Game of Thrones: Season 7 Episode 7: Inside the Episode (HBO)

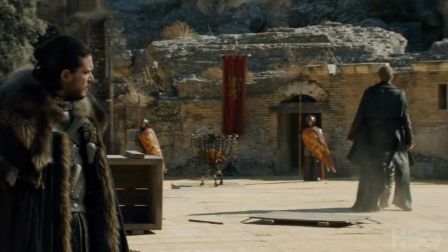247s
Otherwise, it doesn't feel like anybody's looking at the person they're supposed to be looking at, or playing off the person they're supposed to be playing off.
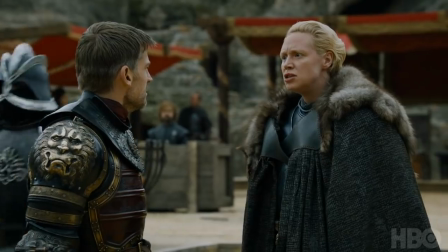253s We both saw what just happened. This goes beyond houses and honor and oaths.
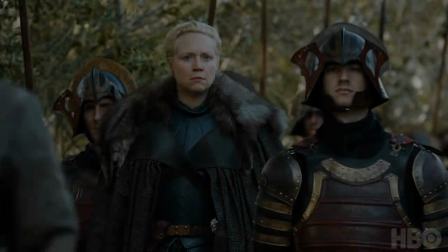258s
It's an interesting moment for Brienne, because Brienne is so defined by loyalty, but this goes beyond that.
Talk to the queen.
Jaime has chosen to side with his sister. She is unequivocally bad.
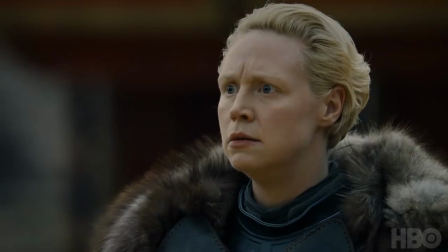269s
Everyone knows this, including Jaime. She's just trying to get him to see beyond that.
And tell her what?
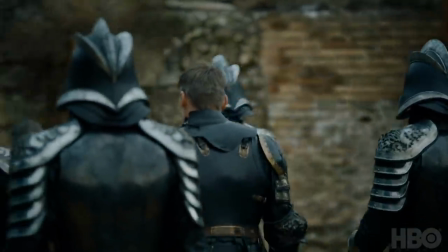275s
I think that's certainly on Jaime's mind, but then the final straw is when he realizes that this was all a scam.
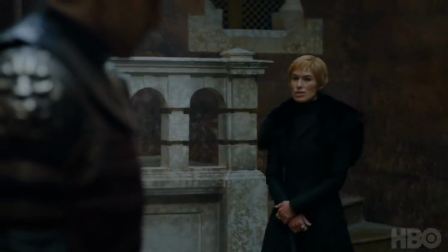281s I always knew you were the stupidest Lannister.
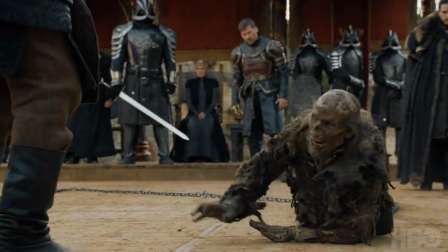283s
I think seeing the truth of what's in the North, it meant one thing to Jaime, and it meant something else to Cersei. They both acknowledge the truth of it.
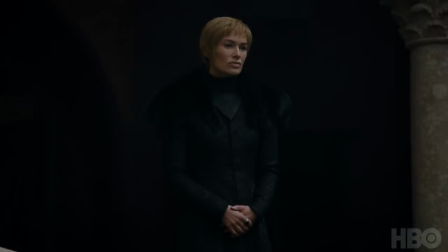292s
They're both smart enough to realize what it means. but she is still seeing it from a cold strategic standpoint, and he's seeing it from a position more of existential survival for everyone.
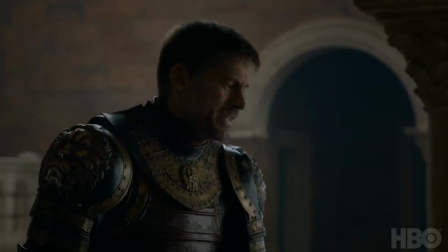304s This isn't about noble houses. This is about the living and the dead. And I intend to stay amongst the living.
It's one thing to say, okay, Cersei played a trick on her enemies, but she didn't confide in him. So he's realizing that his loyalty to her is not reflected in her loyalty to him.
No one walks away from me.
I think that absolutely is what informs his decision to leave King's Landing.
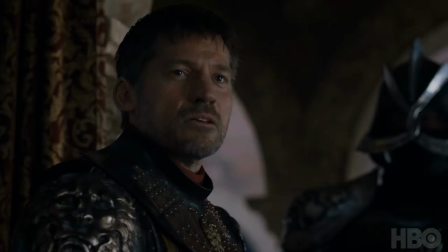328s I don't believe you.
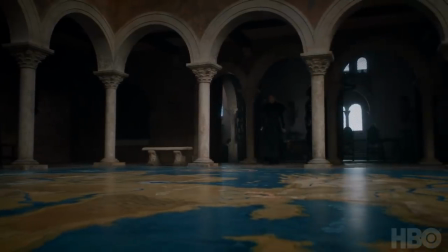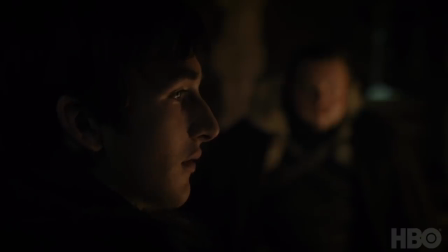338s He needs to know the truth. The truth about what? About himself.
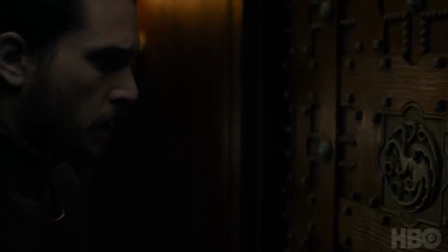343s
Jon's not Jon Sand. He's actually, as Bran finally overhears from Lyanna, Aegon Targaryen. And that means he's the rightful heir to the Iron Throne. That changes everything.
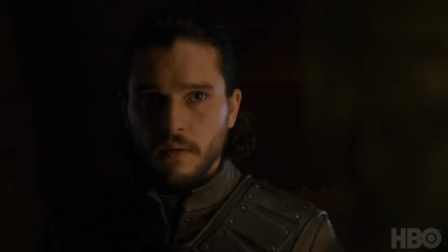353s
I would say the challenge with this sequence was finding a way to present information that at least a
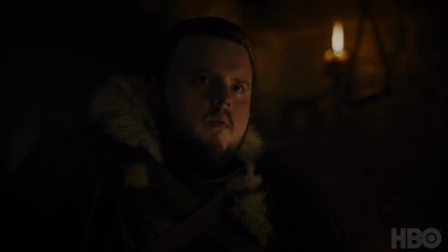360s
good portion of the audience already had in a way that was dramatic and exciting, also had a new element to it.
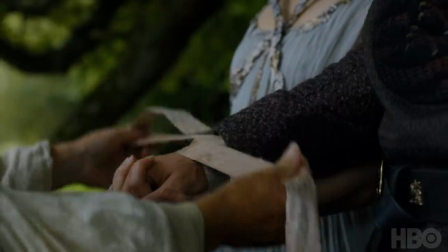367s
Part of the answer as to how to go about doing that was in the montage intercut nature of it.
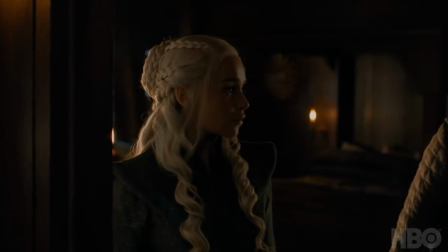373s
It was about making it clear that this was almost like an information bomb that John was heading towards.
Robert's rebellion was built on a lie.
The only way to really emphasize that was to tie those two worlds together
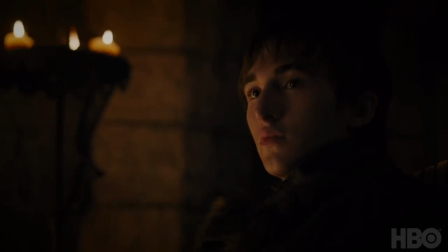386s
cinematically and to have Bran actually narrating these facts over the footage of Jon and of Dany.
He's the heir to the Iron Throne.
Just as we're seeing these two people come together, we're hearing the information that will inevitably, if not tear them apart, at least cause real problems in their relationship.
And she's his aunt.
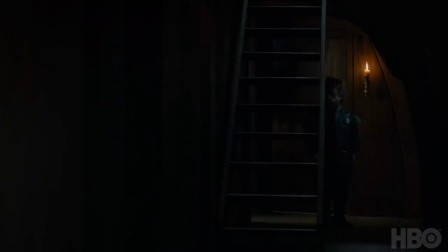407s
It complicates everything on a political level, on a personal level,
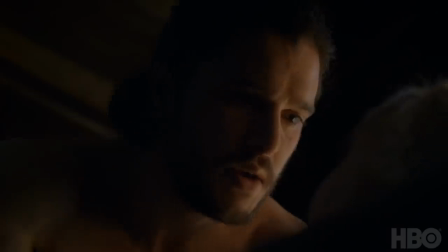411s
and it just makes everything that could have been so neat and kind of perfect for Jon and Dany, and it really muddies the waters.
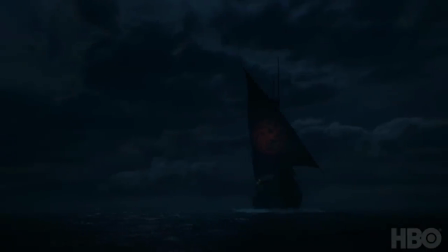418s We need to tell him.
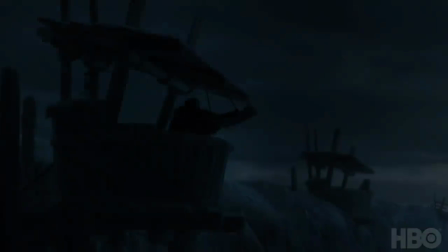We tried to contrast the various season endings so that they don't feel too similar.
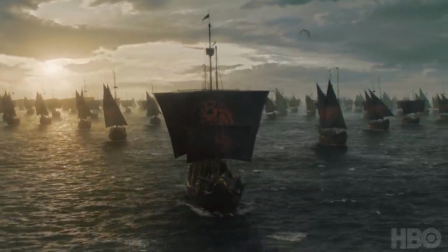431s
So last season we had a pretty triumphant ending with Dany finally sailing west towards Westeros. This one is definitely much more horrific.
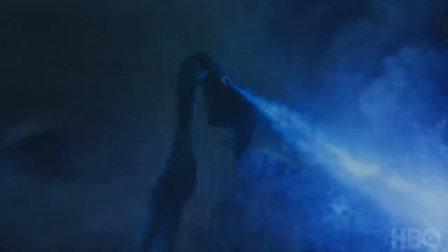439s Run!
Many years now, we've known this would be the ending of the penultimate season.
The Wall's kept these things out for 8,000 years.
There's no real reason that it can't keep doing that unless something puts a hole in the Wall.
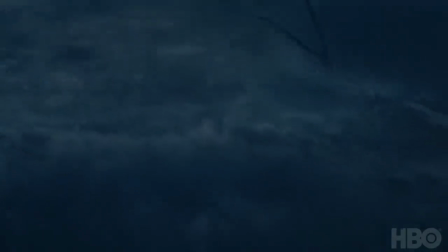451s
There's one thing on the board from the beginning that is now big enough to do that, and that's a dragon.
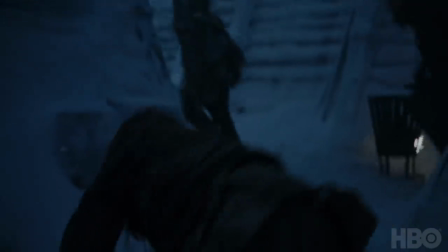459s
It just started to suggest itself as a logical way forward. We write, and then the Wall comes tumbling down, and it's really easy to type those words on.
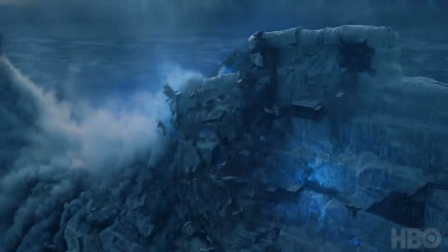467s
It's really hard for them to make it look good. Need it to be a thing you go out of the season on. First 4 or 5 years of the show, it was the expanding universe, and as we get near the end of the show, the universe contracts.
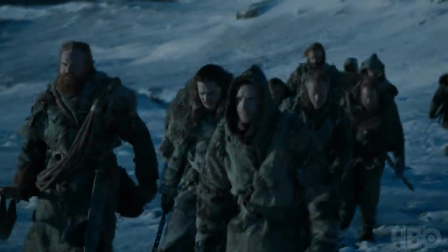484s
Characters are going to a place that they never have before, quite literally in some cases,
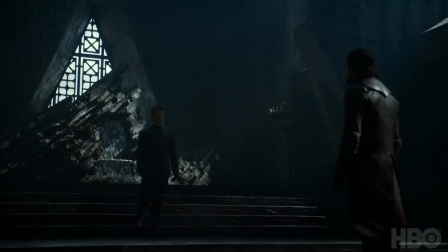489s
but also just in a larger sense where they're facing the conflicts they know will decide their fates.